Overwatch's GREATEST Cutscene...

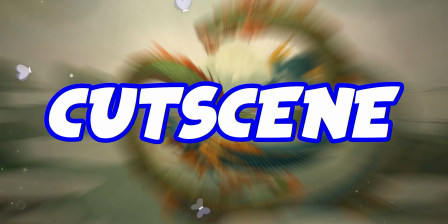0s
Hello! Welcome to Episode 3 of the Cutscene Series! A playlist people seem to like so much I've gotten complaints that we haven't already made more.
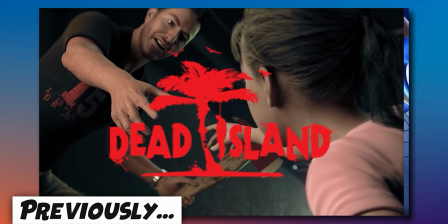8s
I'll take it as a compliment. In the past we've covered the likes of the Dead Island trailers and the opening to Sonic Unleashed and my Discord has been popping off with all sorts of great suggestions.
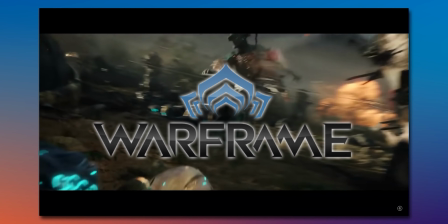17s
Final Fantasy 7 Remake, Xenoblade Chronicles, Smash, Warframe, The World Ends With You, Lego Star Wars, dammit why did I think of that when it came out?
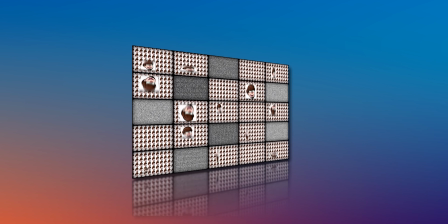25s
And I definitely do wanna cover these soon, but I'm gonna veto them all for one more choice of my own for a bit of variety between prompts. And because I'm trying to write this in a single day to build a backlog. Look, here I am today. That's the Brighton Eye 360.
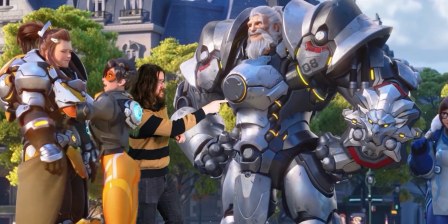37s
Anyway. Today we're touching Overwatch. Ugh, no not the 2022 version. We're going back to the good ol' days of 2016.
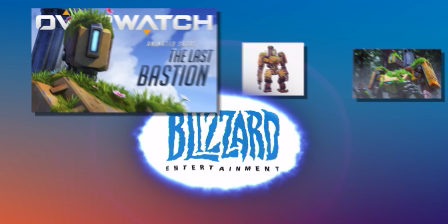46s
Whereby Blizzard was pushing the boundaries of game and cinema all the more by full on releasing in-universe short films of some of their iconic characters.
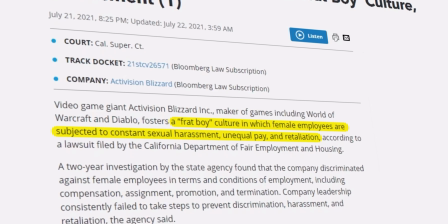54s
And focusing much less on harassing female workers with a frat boy atmosphere. I've been boycotting Overwatch myself since the Hong Kong controversies, but enough at the downfall of the company.
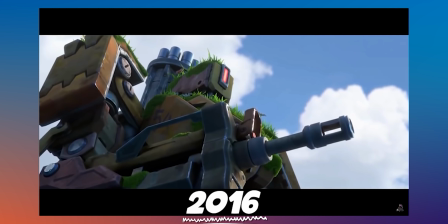63s
This short from the Golden Era is just an amazing piece of fanservice for those who wanna see some lore.
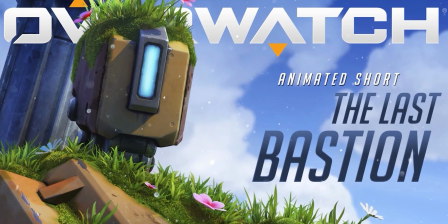69s
In a beautiful high-quality sheen. And The Last Bastion has to be one of their best.
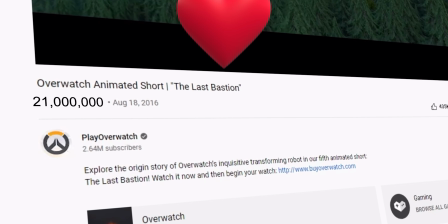75s
Hitting 21 million views on YouTube, you can tell, this one struck people in their hearts.
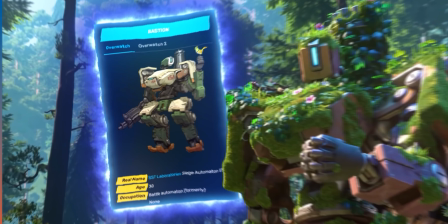80s
For a hint of context for you unaware, where this short covers the character of Bastion. A completely overpowered, unfeeling DOUCHEBAG!
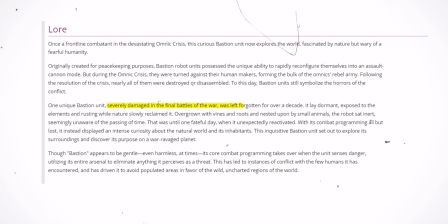87s
But in the lore, he's the remnant of an old war against the machines.
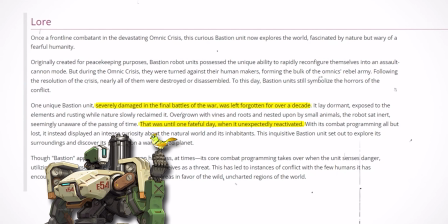91s
The last of his kind who's somehow awake in modern day, but with a kind heart and affiliation for nature.
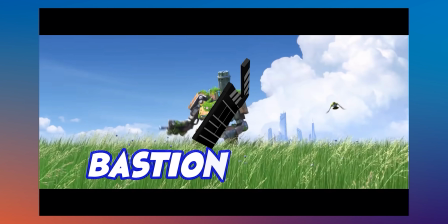97s
And this short is his origin story.
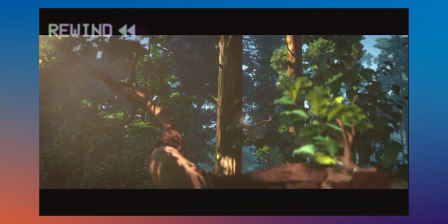104s
And so we begin in the middle of some random forest. Beautiful strings, piano and birdsong.
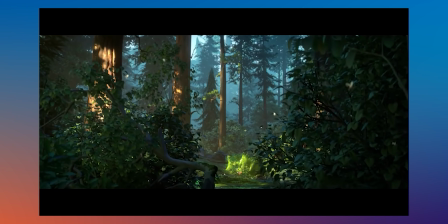110s
Slowly moving into place of the inciting incident. Looking off from the distance with the combination position directing our eyes.
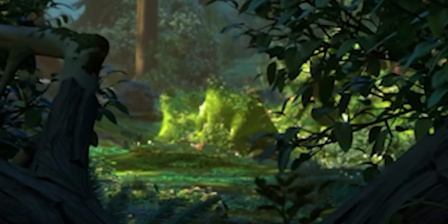116s
The frame is surrounded by dark bushes, and in the centre a glowing landmark directly in the sunlight.
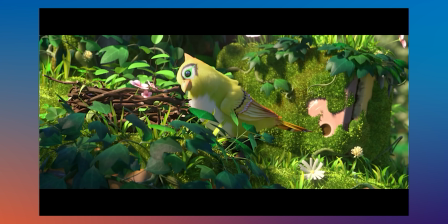121s
The simplest ways to instruct audience eyes where to look. And as we get closer, the swifter movements of this bird catch our attention, readying us for the cut closer to it.
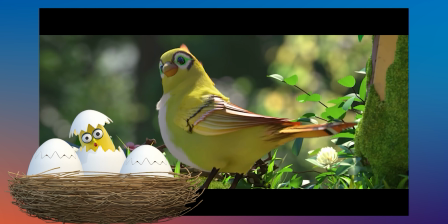130s
Doing it's natural thing of building a nest. Just nature at peace.
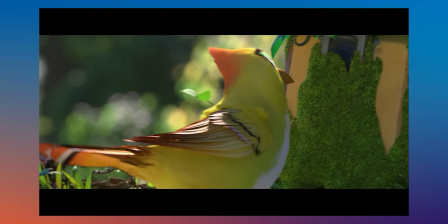134s
Until it starts pecking at some moss, the camera panning in parts to slowly reveal the moss's true identity.
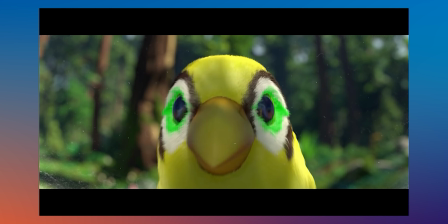140s
It's Bastion of course. A point of view shot to suggest that this unearthed thing has a perspective at all.
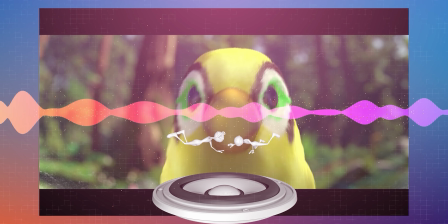148s
And some great diegetic sound, feeling more impactful cause it's literally a wakeup call.
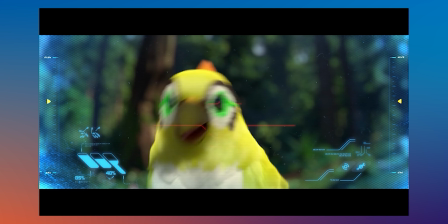154s
And then we get the POV again, now with it's robotic UI accompanying it's vision. It's a robot!
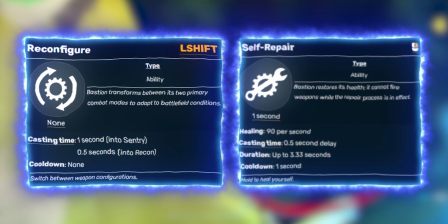159s
And hey those two logos are it's two abilities, reconfigure and self-repair. And with a simple cue we can see it's fully activated.
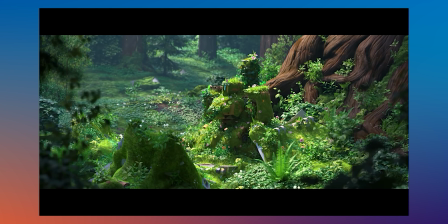166s
Music now getting more complex. Scaring the bird away and pulling us back for a moment to see the mound that Bastion has become over time.
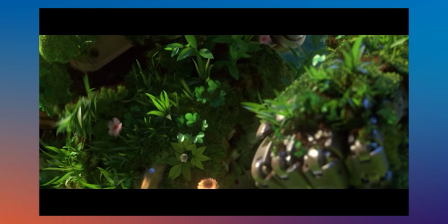174s
And now it's time for action. Those shots of mossy nature now becoming mechanical movements, as Bastion takes his first steps in modern day.
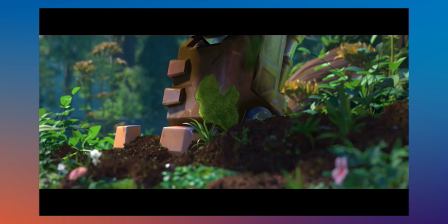186s
But not in a destructive, unempathetic way, it almost seems gentle. Magical.
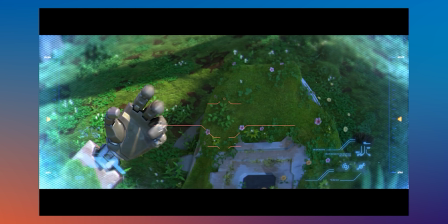191s
And as the bird comes flying back with curiosity, Bastion jitters out a reaffirming view of his own hand.
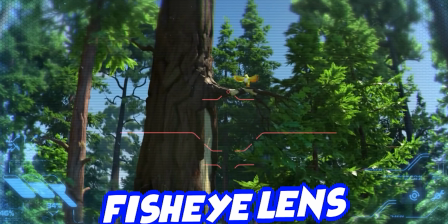197s
And his gun. And the birds. Gotta also love how in this perspective shot, they mimic the idea that Bastion has a fisheye lens for an eye so the peripherals of his vision are distorted.
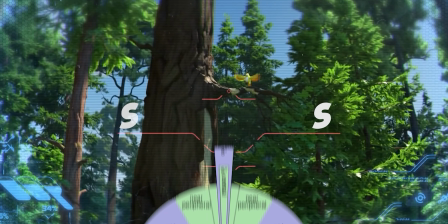206s
Also blurred like peripheral vision! And of course scan lines overlaid too. Classic.
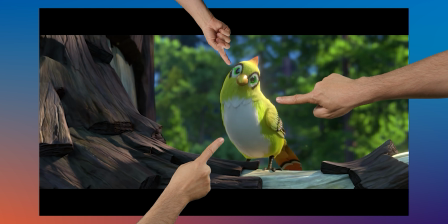211s
The bird now sings above and distant, the subject of the frame for being the point of intrigue. Turning its head in curiosity, which Bastion does the same.
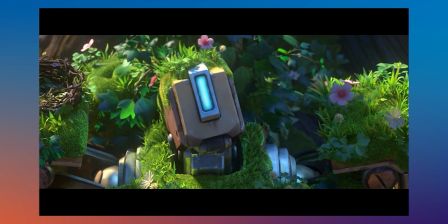219s
A moment of mutual interest. And all matched to the buildup of the music.
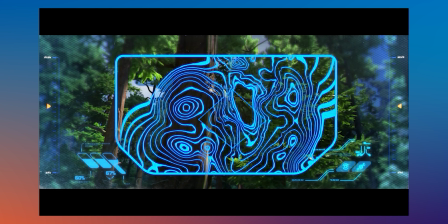227s
But then, directive comes in. Bastion's overlay is invaded with a map of the region, and a route to his destination.
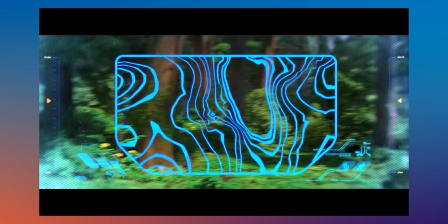234s
Obscuring the bird from his attention. And then mapping it into augmented reality.
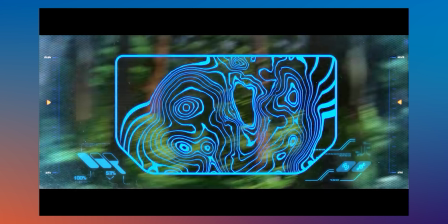239s
A peek into Bastion's programming. Cool. And panned far away from our little yellow fledgling.
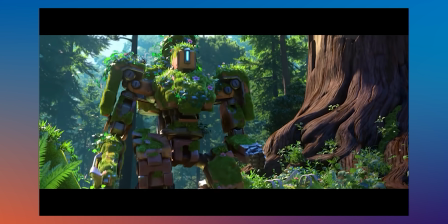244s
And so Bastion goes. Seen with a low angle as he's empowered with functionality again.
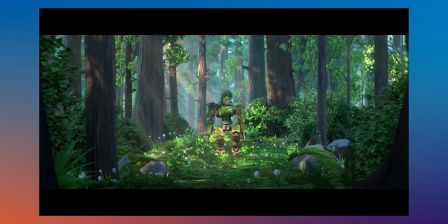249s
Yet his strides aren't perfect. Walking with a jiggle like an organic creature. The world around him a spectacle of nature. And Bastion is noticing. His feet are on a mission, but his head is observing. Looking up to the sunlight through a passing tree.
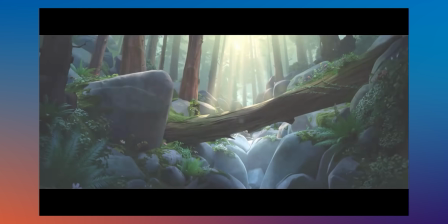268s
Which the short uses as a nice view as well as a transition. Blooming the lights out till we're full white, and taking us some distance further.
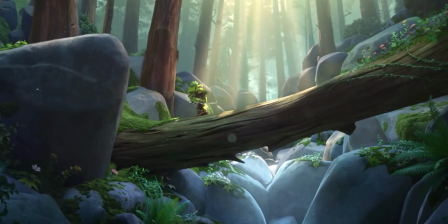275s
Here, nature is still continuing to be a marvel with great tree-log pathings.
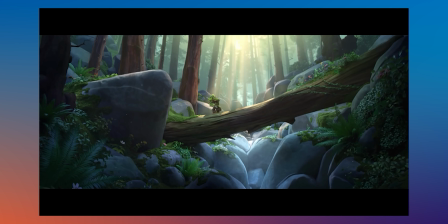280s
Not unlike Summinkin Pikmin in my nostalgic brain. game. Huge and encapsulating, some beaming from the top, and Bastion just a tiny piece in the grand scheme of things.
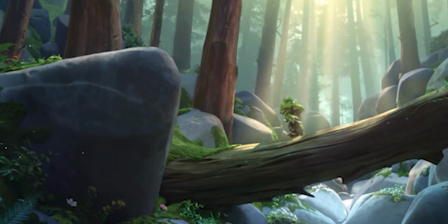289s
And deer! A new spectacle for Bastion to ponder over. Though it's not a very good deer, pretty sure it would skedaddle the moment Bastion looked at it.
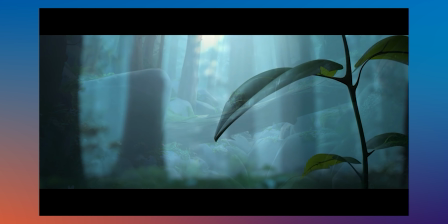296s
Especially if it knew any better. Fade to our next moment, another indicator of time and distance passing, much better than a simple cut.
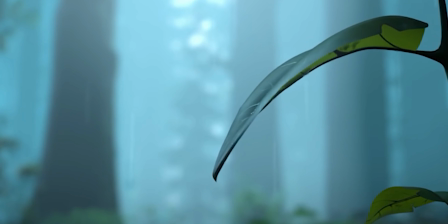304s
Now showing us rain on a leaf. It's a simple idea, but again hitting on that theme that nature is beautiful.
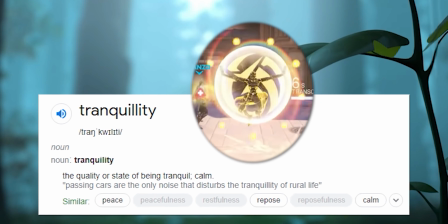311s
One of those classic images that resonates a kind of tranquility in humans, and similarly to Bastion.
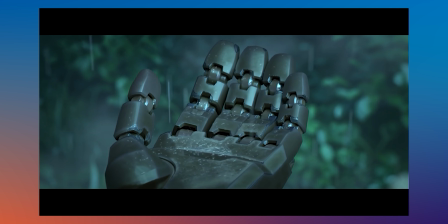317s
And with a robotic replica to this experience, Bastion's hand does the same thing.
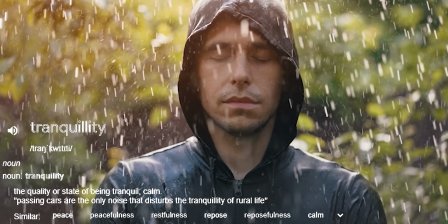321s
Releasing a not too different vibe of tranquility we humans feel with urban rain.
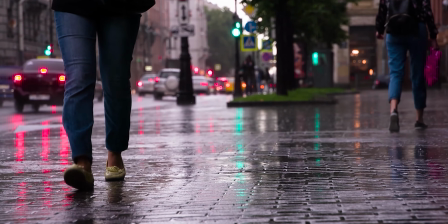326s
You know what I mean? Even in a city, rain could be satisfying with the way it rattles against metal piping.
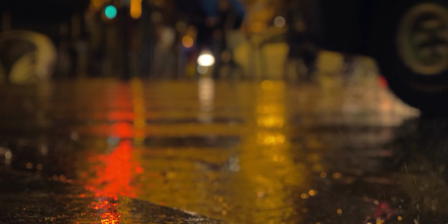331s
Or against the asphalt of roads. Apparati can be beautiful too. I mean it's to the point that this was my desktop background for a while.
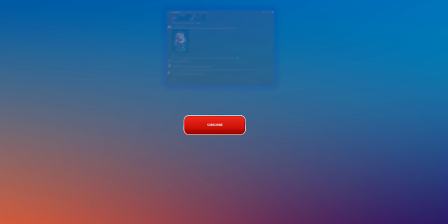338s
A fantastic merging of the two in misty rain. By the way, more cutscenes will be covered so check if you're subscribed.
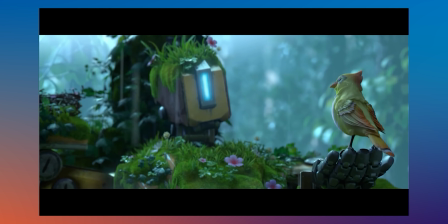344s
And the bird hops onto the frame, surprising both of us. As Bastion mimics that head turn once again.
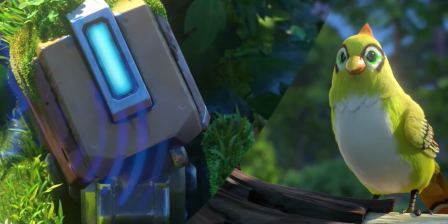349s
A natural reaction, or an attempt of communication. Also have you noticed yet that nary a line of dialogue has been spoken?
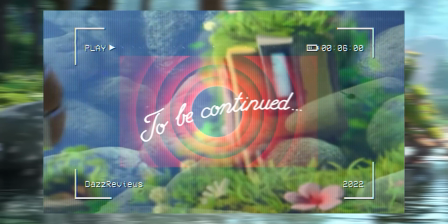355s
And that will continue throughout this entire short.
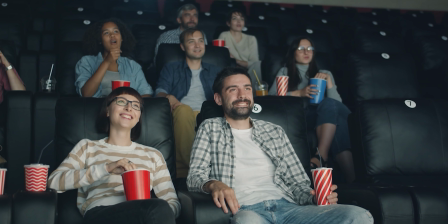357s
I always loved this approach, making it universal to all audiences and leaning heavier on the emotion of any moment as the ANIMATION has to do the talking.
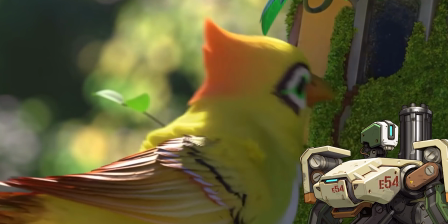365s
The bird can only tweet, or I guess only chirp, and Bastion only hums.
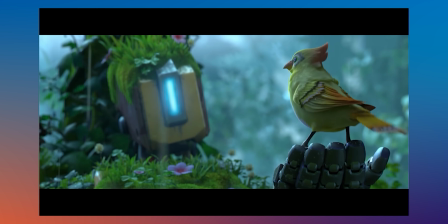372s
Beautiful. And the bird uses Bastion's hand as both a drinking opportunity and for that ASMR-e goodness, detouring Bastion entirely.
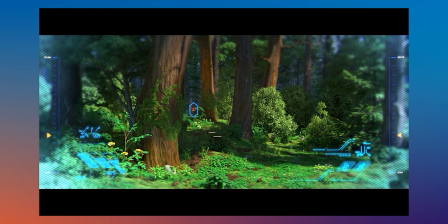379s
As this build-up of experiences has convinced him to step off his beaten path. We next see him playing with nature, a reflection shot of him against the water.
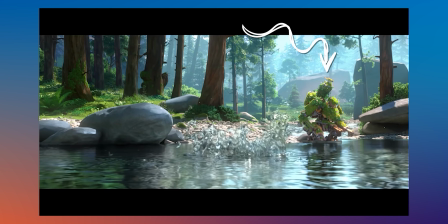387s
Bird sitting safely on his head, as he taps himself.
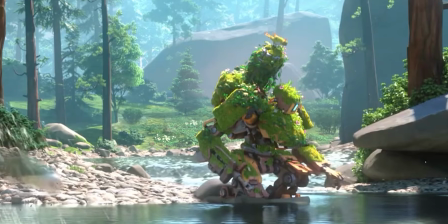395s
Willing to learn the sensations of the world around him. And curious of all of life's moving parts.
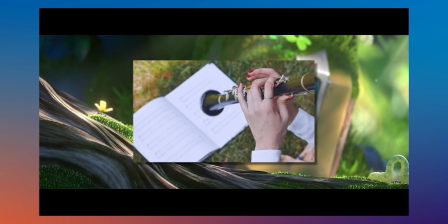400s
And in this new lifestyle, a clarinet has joined the accompaniment. More layers of audible peace.
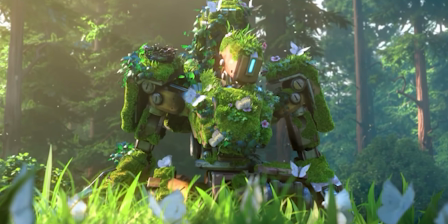410s
Learning of all of life's moving parts. Shocking. And eventually being a source of comfort for even the most gentle of creatures.
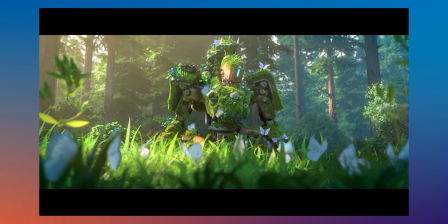418s
A hub for butterflies is proof of a good heart.
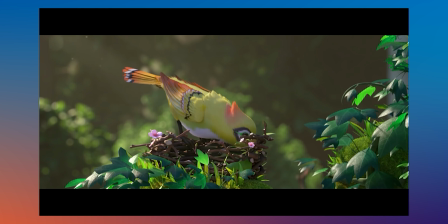425s
And that age-old quest of the bird building it's nest comes back again. Same motif too. Built in the safety of Bastion's presence that even he is willing to assist with. Aware of the affair going on.
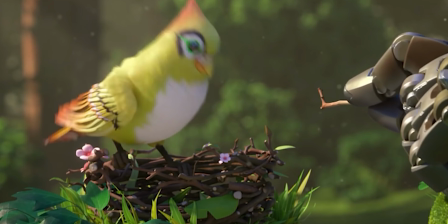436s
And the final stick to complete said nest.
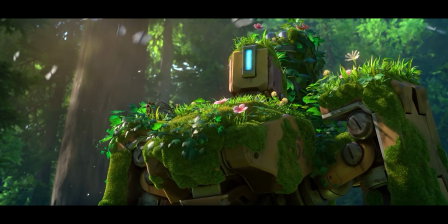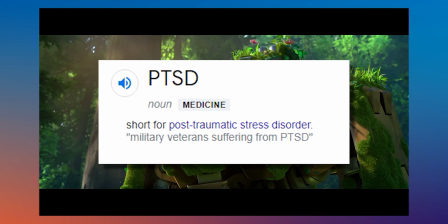443s
Who'da thought Overwatch was gonna dip into PTSD territory? You don't need me to tell you a woodpecker can sound like gunshots.
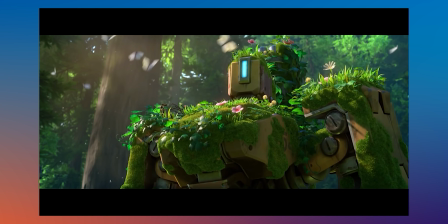449s
And strikes Bastion like a rush of adrenaline. in.
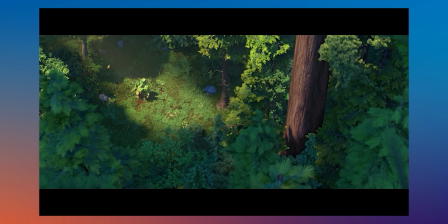451s
The butterflies scattered, birds circling as Bastion looks around anxiously, the music shredding to a single droning note.
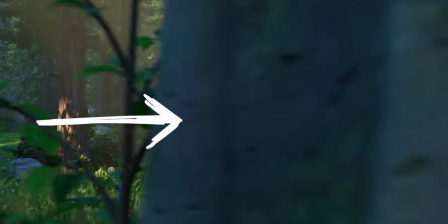458s
Camera turning around him too, and tactically using this tree to cut to him closer, as the tension builds towards this invisible enemy.
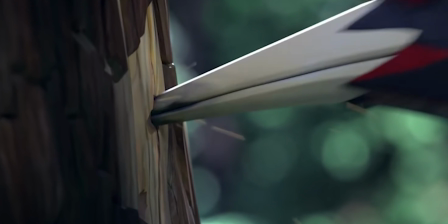466s
Audibly, the peckings are echoed in the forest, feeling more like distant gunshots. And then...
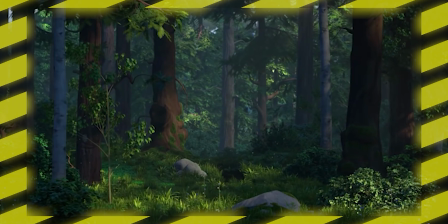475s
Bastion's view is shown with a dolly zoom into the endless forest, the vision distorting as his grip and reality loosens to the fear of danger.
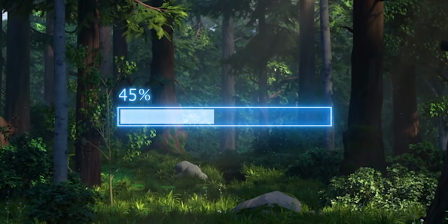483s
The lighting also darkening into more shadows as life gets less pretty for a moment.
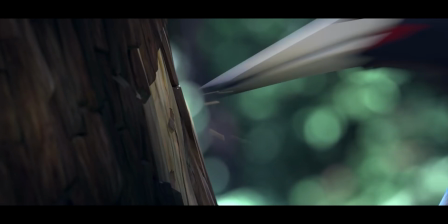488s
Pre-tree, he's in the light. Post-tree, it's overcast. This time closer, camera rotating onto the point.
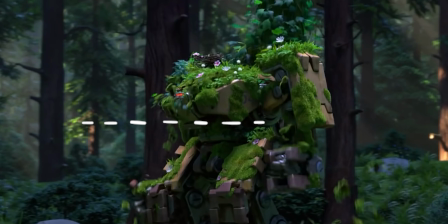495s
The perfect storm of coincidence to propel our plotline further.